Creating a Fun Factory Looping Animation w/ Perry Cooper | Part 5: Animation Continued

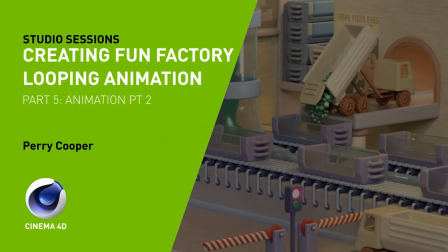[0:01]
Hi, my name is Perry Cooper and I'm a 3D and motion graphics designer working in the advertising industry and posting animations regularly to Instagram.
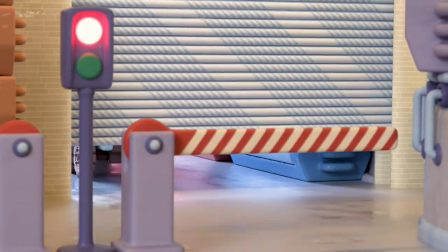[0:09]
In this series I'm going to show you how to create this fun looping factory scene from start to finish using Cinema 4D R20,
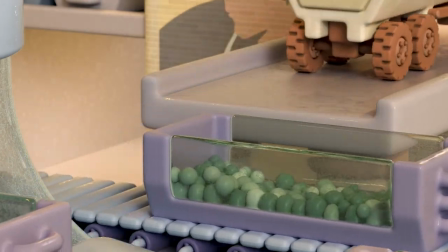[0:15]
Octane Render 2020 and After Effects 4 Post.
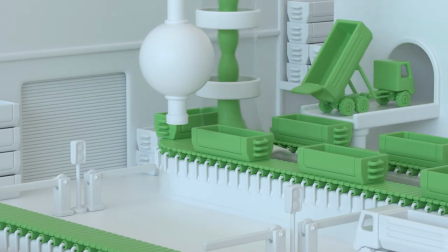[0:20]
In this video we'll set up the tipping truck and conveyor animation using the Expresso and IK rigs we built previously.
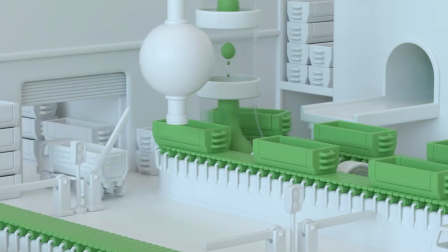[0:25]
We'll then create the looping liquid animation in the central tube using MoGraph, along with final foreground and background elements.
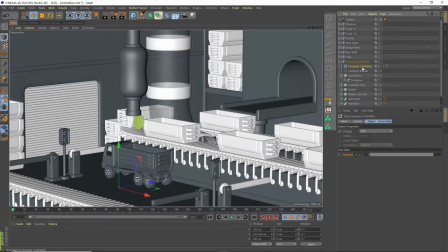[0:32]
Let's get started. Okay, so let's start off with the conveyor belt. We're going to use this controller that we use to animate it around.
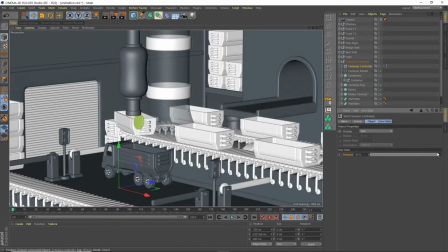[0:42]
But I actually want to start at 100 and then we're going to move backwards because I want to have it so that this truck dumps all of the spheres into here and then it goes off screen. and that means we can get it off screen in time to be able to loop back
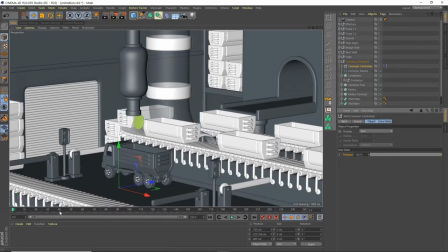[0:57]
to frame zero so let's start off on frame zero with our position set to 100 and we'll set a keyframe then i'm going to move along to frame 100 and the position i'm going to say 87.5
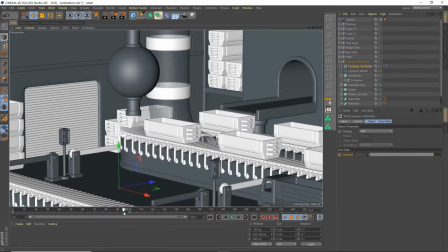[1:11]
now i've got to this position because i'm basically i'm trying to get an equal amount of like movement so that it's not kind of ramping up too much or along too much.
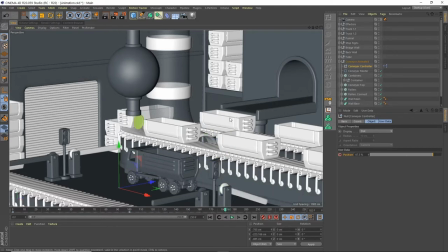[1:23]
So we can kind of get to this point, pause for a little while, then get this one off screen without the conveyor belt going super fast. So I'm gonna keep it on here for like 50 frames, so like frame 150 and set another key frame. And then from frame 150 to 250, so you see we've got like 100 frames here,
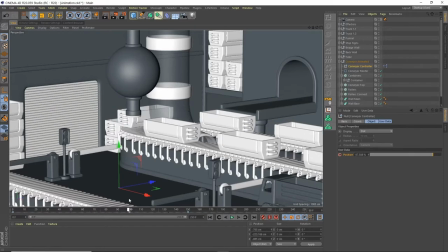[1:43]
which is what we're going from 100 to 87.5. so it's like 12 and a half we're sticking with that and then we're going 12 and a half percent again I think yes to 75 so we've got
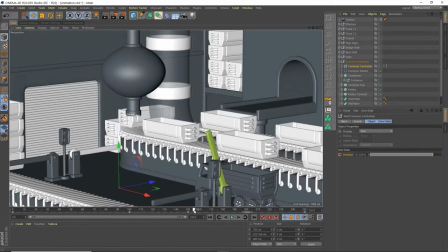[1:58]
kind of an equal amount of motion on this side and this side so it all kind of remains even and we and that means we get this one here that one will nearly get off screen but what we'll do is we'll duplicate the particles so that they'll actually
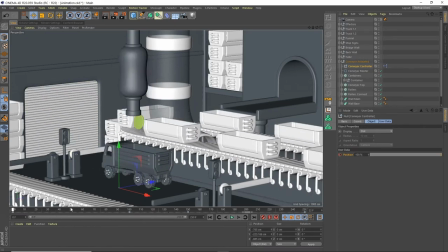[2:17]
be removed at the beginning of the next loop so that's something that we'll set up so
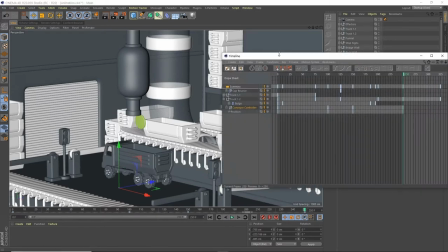[2:24]
all right with that being done let's uh go to our dope sheet and we've got this kind
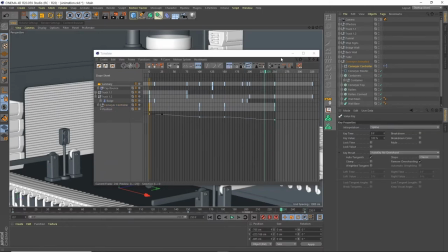[2:30]
of easing in and easing out so our conveyor belt kind of slows down at the end and slow and
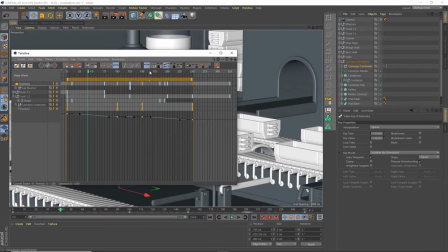[2:36]
speeds up at the beginning which we don't want so let's just select all the frames going to click here on the ease in ease out just so we can amend these and at the beginning so you've got this minus 25 which is kind of the length of this bezier arm we're just going
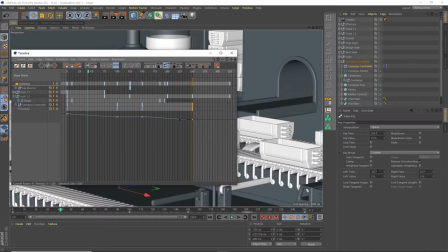[2:52]
to set that to zero so we've got a linear keyframe and then on this side we're going to set that to zero as well so basically when we by the time we get to this point it's moving at a constant speed and then here in the middle
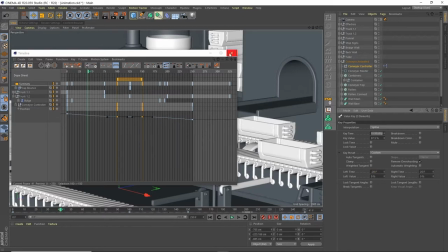[3:06]
i might up this to like minus 20 on both of these just so we've got a bit more of a kind of easing into position so we play this
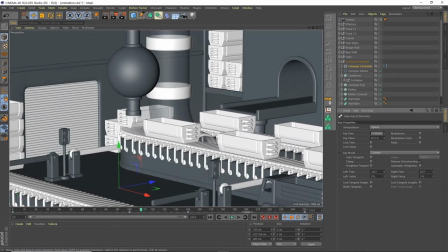[3:14]
you'll see it just kind of slows down now it looked like it ramped up there but i think that's basically because it's trying to calculate all the other things that are going on so if i were to just delete these two trucks
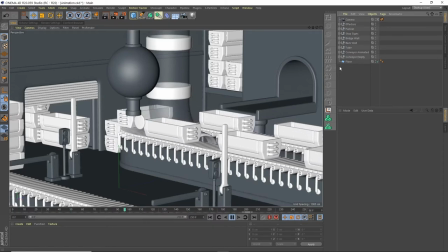[3:27]
and we just play through you see we've got a nice smooth movement it's just because it's
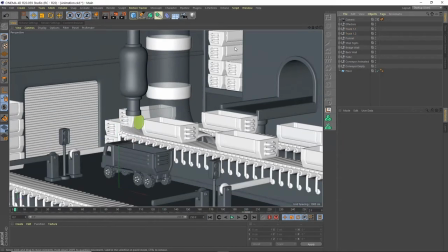[3:33]
trying to calculate everything right to start making this liquid go up the tube rather than doing an actual liquid simulation we're going to use some metaballs and a cloner to kind of fake because it's kind of in the background that the liquid here we
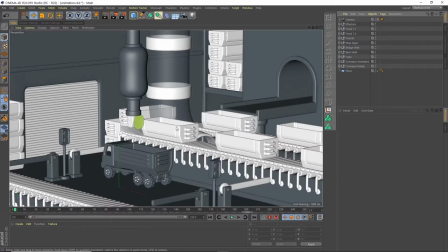[3:46]
need it to kind of come out and interact with the truck but for this one we just want it kind of a constant animation so what i'm going to do is go to our tube and we've got this tube spline so this is what we're going to use to run our mo graph along
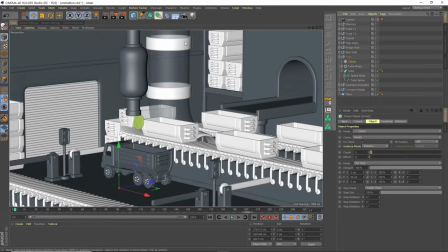[4:01]
so we create a loner i'm going to stick this in the tube so we can kind of keep kind of all of our sections together and